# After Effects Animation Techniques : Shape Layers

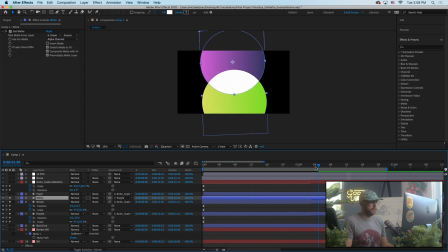[8:21]
So as I inch through this, hopefully you can understand that concept. The green reveals the white, but that white is its own layer, and then the pupil is just sitting in there.
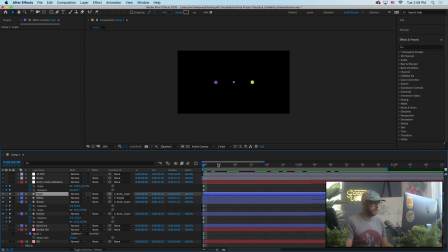[8:32]
It just scales up and it's parented. So super simple to understand.
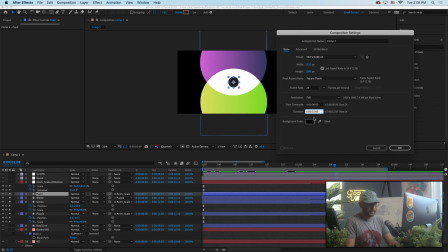[8:38]
Let's go ahead and recreate this. And we only need really about 3 seconds. 1920, 1080 square pixels, frame rate of 24. That all sounds good.
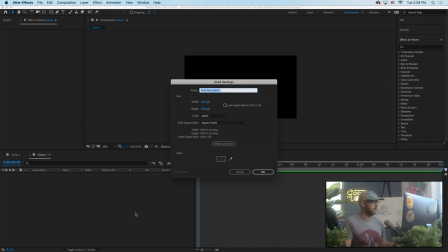[8:52]
First thing I'm going to do is hit Command Y to create a background layer.
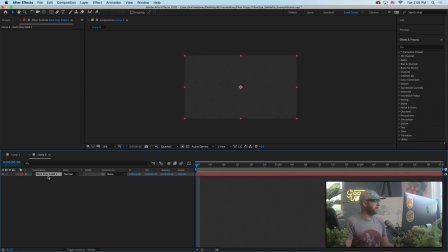[8:56]
And I don't really care what color it is, because the first thing I want to do is come up here to Effect,
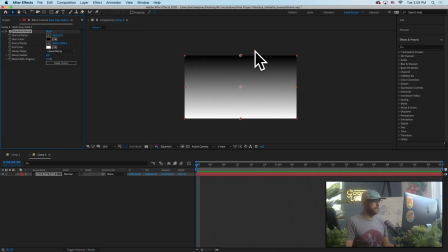[9:04]
Generate Gradient Ramp. And I was having some fun with my gradients, and I'm going to do everything here
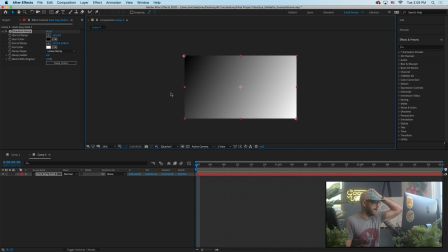[9:11]
kind of on a diagonal angle, and we can have some fun with the colors here.
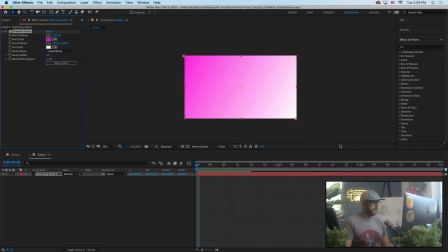[9:16]
I am very much loving,
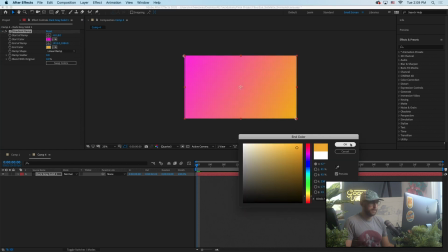[9:20]
and you can kind of see it in MoGraph Mentor, I'm very much loving these pink and purples.
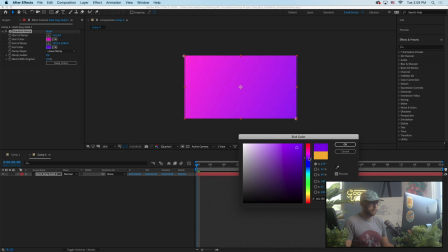[9:27]
Instead of orange, let's push that more to a purple. I think that's kind of nice.
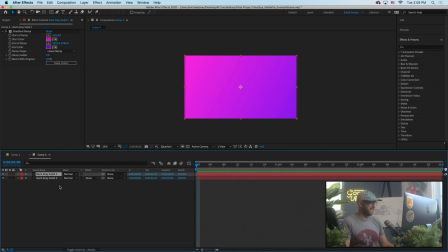[9:32]
I'm going to hit Command D to duplicate that. I'm going to name the first one BG, and I'm going to name this one BG Border. And what I'm going to do is simply come up to my gradient ramp and hit Swap Colors. So it's just going to swap the colors.
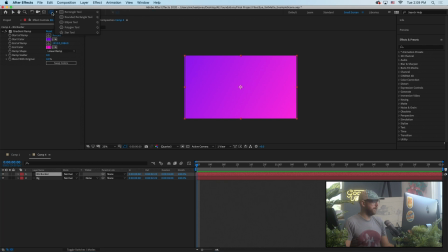[9:52]
Then I'm going to come up to my mask panel here, and I'm just going to double click a mask. And what that's going to do is apply a mask exactly to the size of my layer, my BG border layer.
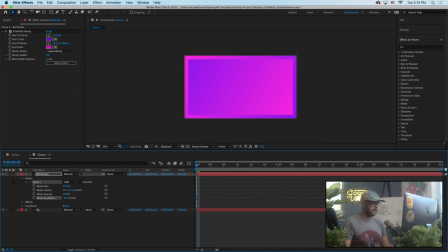[10:08]
And then under expansion, I'm going to come in here and find an amount that looks good. I'm just building a border here. And this is some fun I'm having right now playing with these kind of flipped gradients here. So mask expansion, let's just call it an even,
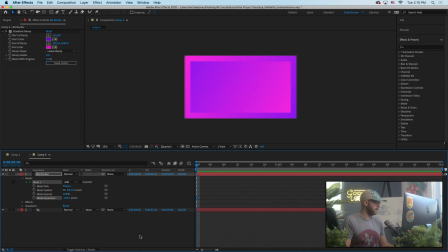[10:28]
and -100, just for good measure. So that kind of sets up my scene like so. Now I'm going to come back to my shape layers panel up here, grab an ellipse.
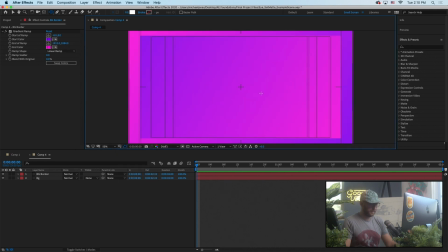[10:42]
I'm going to turn on my title and action safe just to give myself a cursor there.
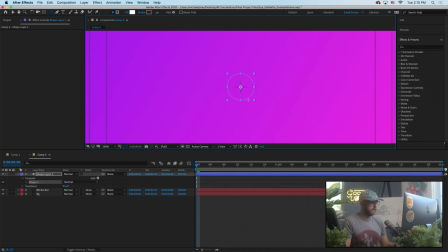[10:46]
I'm going to come right to the center and create a pretty small circle.
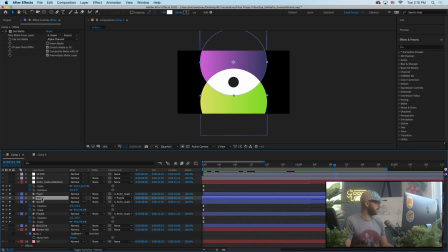[10:54]
And let me remind myself that, excuse me, I was just using gradient fill on the shape layer, so that's a good example as well.
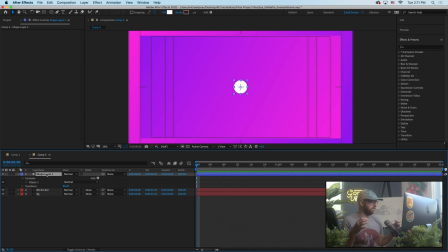[11:09]
So the shape layer has, just like in Illustrator, it has a fill and a stroke. And if I actually click on the word fill, I can use a gradient fill with a linear gradient or a radial gradient there.
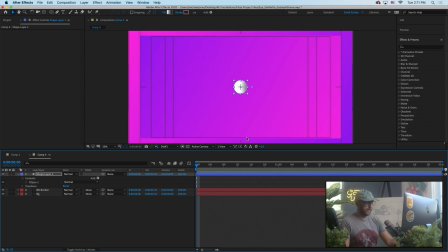[11:25]
So I'm going to choose linear because I do want this to have a gradient. And if you can see, it actually created these handles.
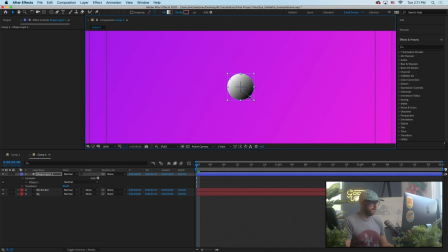[11:31]
So now I have these handles. And again, I want to keep everything kind of diagonal because that's sort of what we're doing with the piece. And then if I come over here and toggle down this gradient fill, I have an edit gradient.
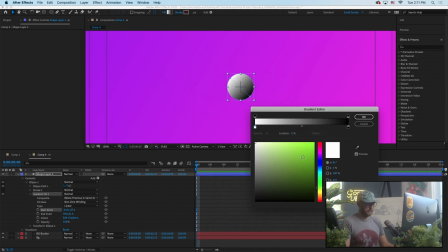[11:46]
It'll bring up the same kind of color panel here. And let's choose some complementary colors since we have all this purple. Let's actually make that green a little bit darker.
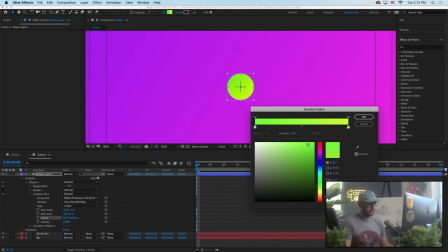[12:01]
So green is across the color wheel. Let's make that a little more green and a little darker like so.
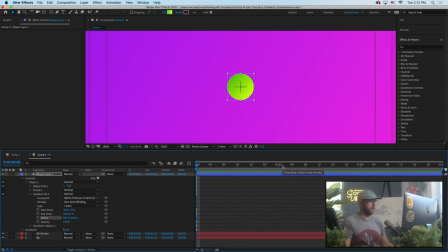[12:10]
Green is opposite purple, pink, the color wheel. So green we know is going to work for us. I'm going to go ahead and duplicate that. Hit UU to toggle down all the options.
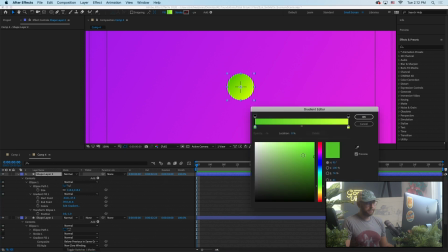[12:23]
And this will be our second gradient here.